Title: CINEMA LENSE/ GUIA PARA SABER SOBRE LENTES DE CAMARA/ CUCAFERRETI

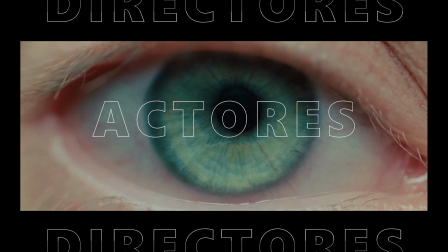Una película está hecha de muchos, muchos procesos. Tenemos actores, directores, productores, fotógrafos, editores, etc.
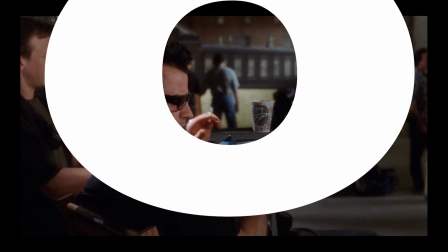Los cuales se encargan de preparar cualquier cosa que se necesite para el momento de grabar una escena.
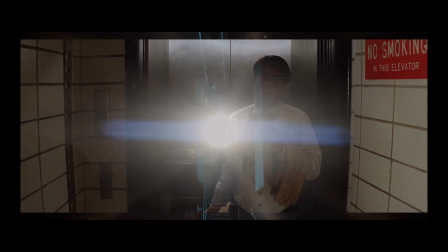Y hoy vamos a hablar de uno de los más importantes. Es aquel con el que se refleja de cierta manera cómo vas a ver la imagen de la cinta.
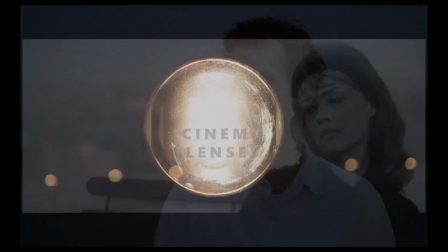En esta ocasión estamos aquí para hablar sobre lentes, o más en específico, antes
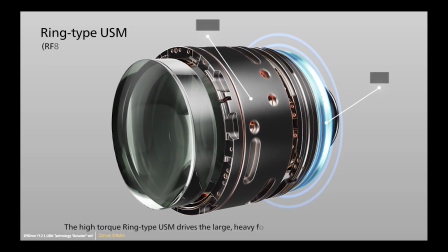de poder hablar de sus cualidades, virtudes y desventajas de cada uno de ellos tenemos que hablar de su funcionamiento y cómo están hechos.
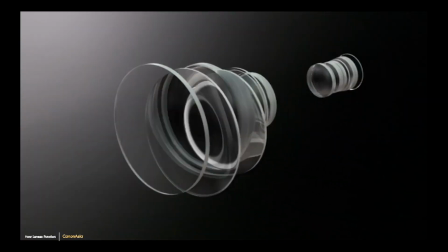Un lente está constituido por una cantidad de cristales llamados elementos, los cuales pueden variar debido al tipo de lente que se use.
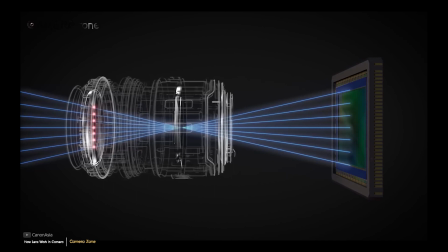Los cuales al pasar la luz entre ellos alteran la forma en que se ve la imagen y varias veces se puede ver al revés,
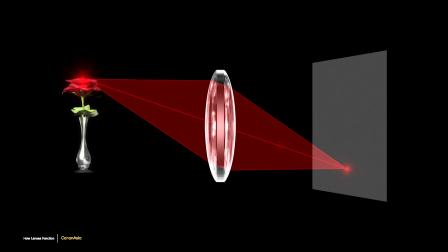debido a que la luz al traspasar el lente no se va en una dirección recta, sino contraria, como podemos ver.
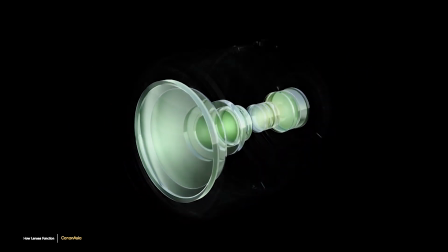El uso de varios elementos dentro de un lente son los que conforman la imagen que nosotros podemos ver después de la cinta.
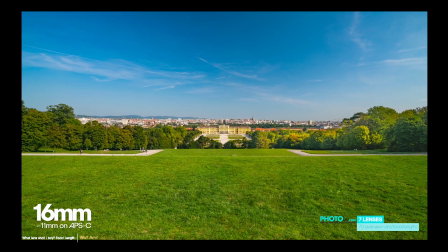Otra cosa a notar es que vamos a ver lentes que rondan desde los 16 milímetros hasta otros que van a los 800 milímetros,
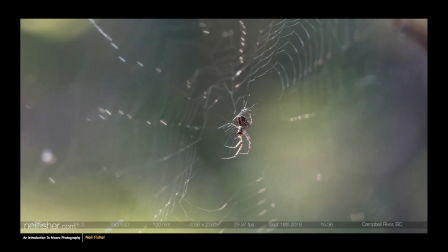los cuales permiten tener una longitud focal más grande que aquellos de 16 milímetros.
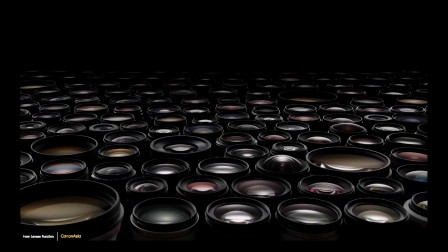Y cada uno de estos tipos de lentes están hechos con una cantidad diferentes de elementos o incluso cristales diferentes, como veremos a continuación empezando con.
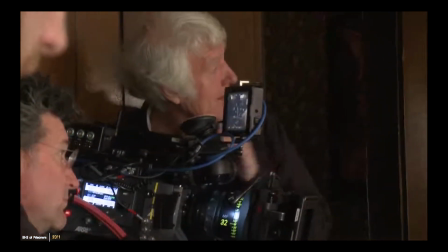Los directores de fotografía suelen tener una lista de lentes que van a usar durante toda la cinta o durante el periodo de programación determinado,
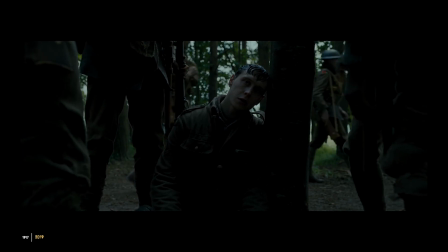y este primer lente ronda en la mayoría de las cintas, los cuales rondan entre una longitud focal de entre 35 milímetros a 50 milímetros,
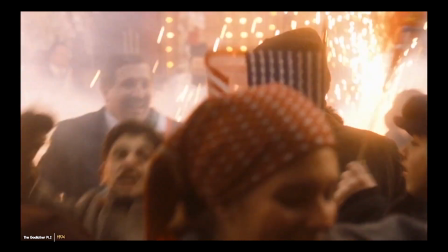lo cual permite un uso más fácil al grabar, ya que no son muy pesados, de fácil acceso y no son muy costosos al querer grabar con ellos.
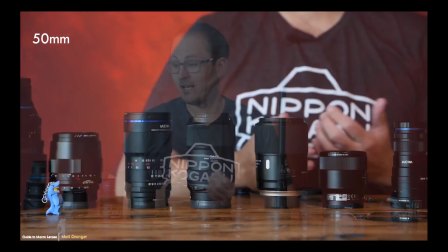Por cierto, esta información que tienen los lentes desde 16, 35 o 50, se basa en cuán lejos están los elementos del sensor de la cámara.
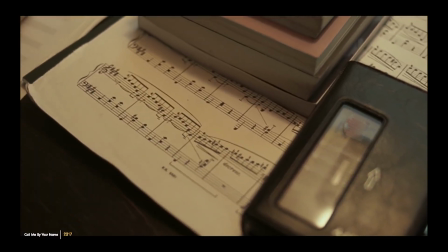Una cualidad que tienen este tipo de lentes es que son los más cercanos a cómo el ojo humano mira el mundo.
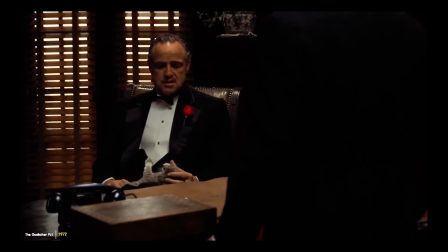Por eso, Francis Ford Coppola escogió este tipo de lentes para sus escenas, para mostrar así la realidad de la situación y o la crudeza de lo que se nos cuenta.
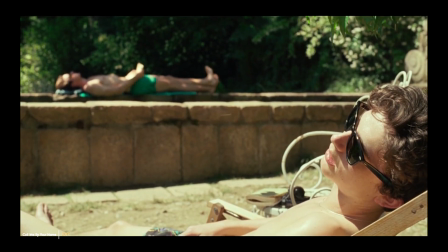Otro ejemplo sería Call Me By Your Name, de Luca Guadagnino, La cual fue grabada con un solo lente,
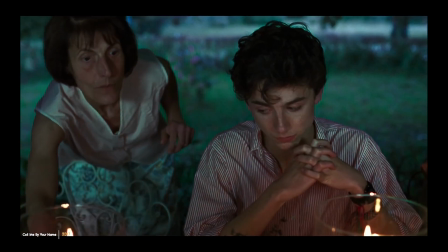aquí podemos ver en su aspecto uno bastante barroco, parecido a cintas de Eric Romer, pero por esto mismo,
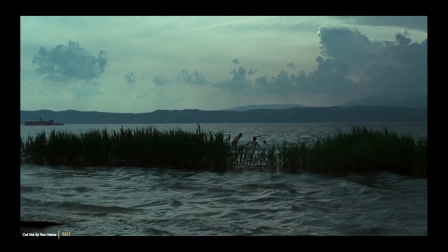alejarse de lo tecnológico, como nos dice Luca Guadagnino.
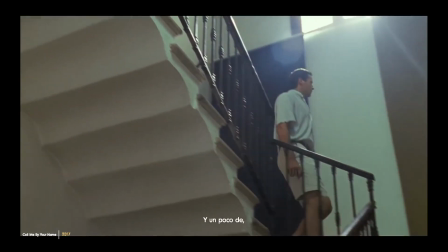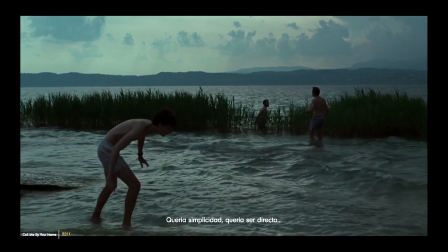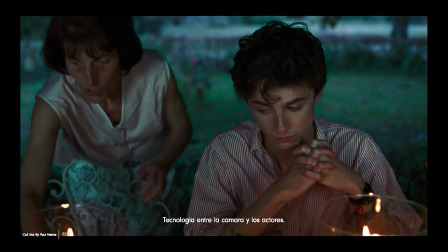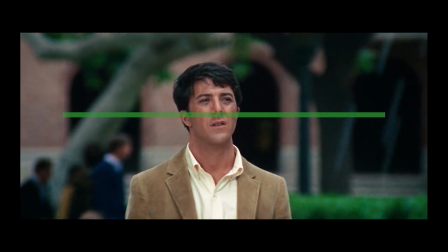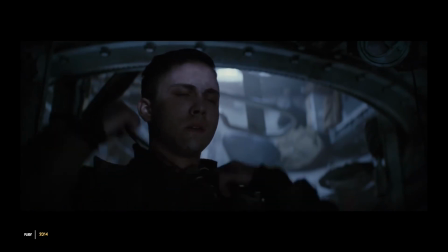Otro que vemos a menudo será este tipo de lente, el cual tiene una longitud focal que va desde 85mm a 135mm,
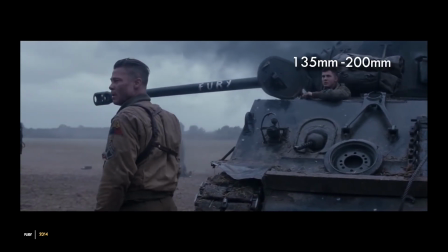de 135mm a 200mm, incluso de 200mm a 800mm con un super telefoto,
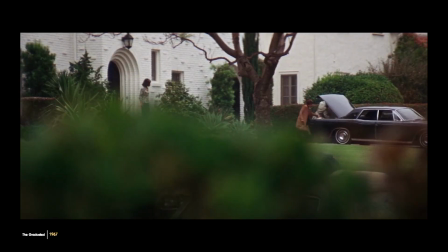que este permite poder capturar más información en caso de que se necesite.
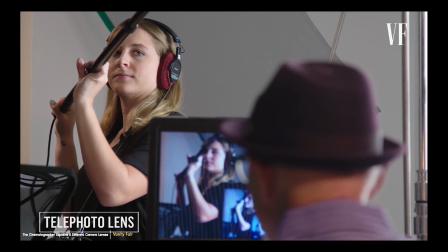Incluso también al grabar con un lente telefoto cerca de nuestro personaje asemeja que hay cierta distancia Aunque en la realidad los personajes y objetos
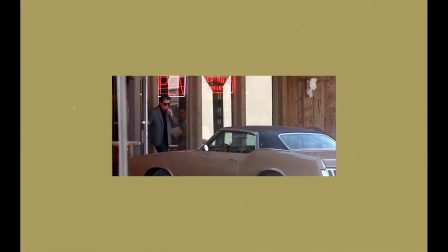no estén muy lejos uno del otro Podemos ver el uso de este tipo de lentes cuando vemos a personajes viendo algo desde cierta distancia Así como en The Batman
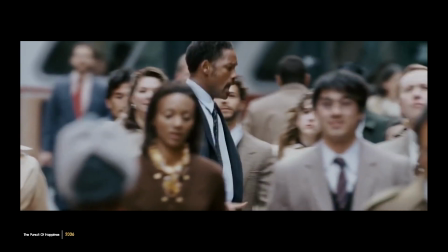También para encerrar personajes y enfocarnos en sus emociones Incluso cuando están en medio de una multitud Así
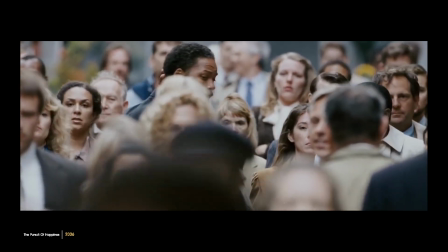como vemos en busca de una felicidad Pero así como podemos encontrar felicidad también podemos encontrar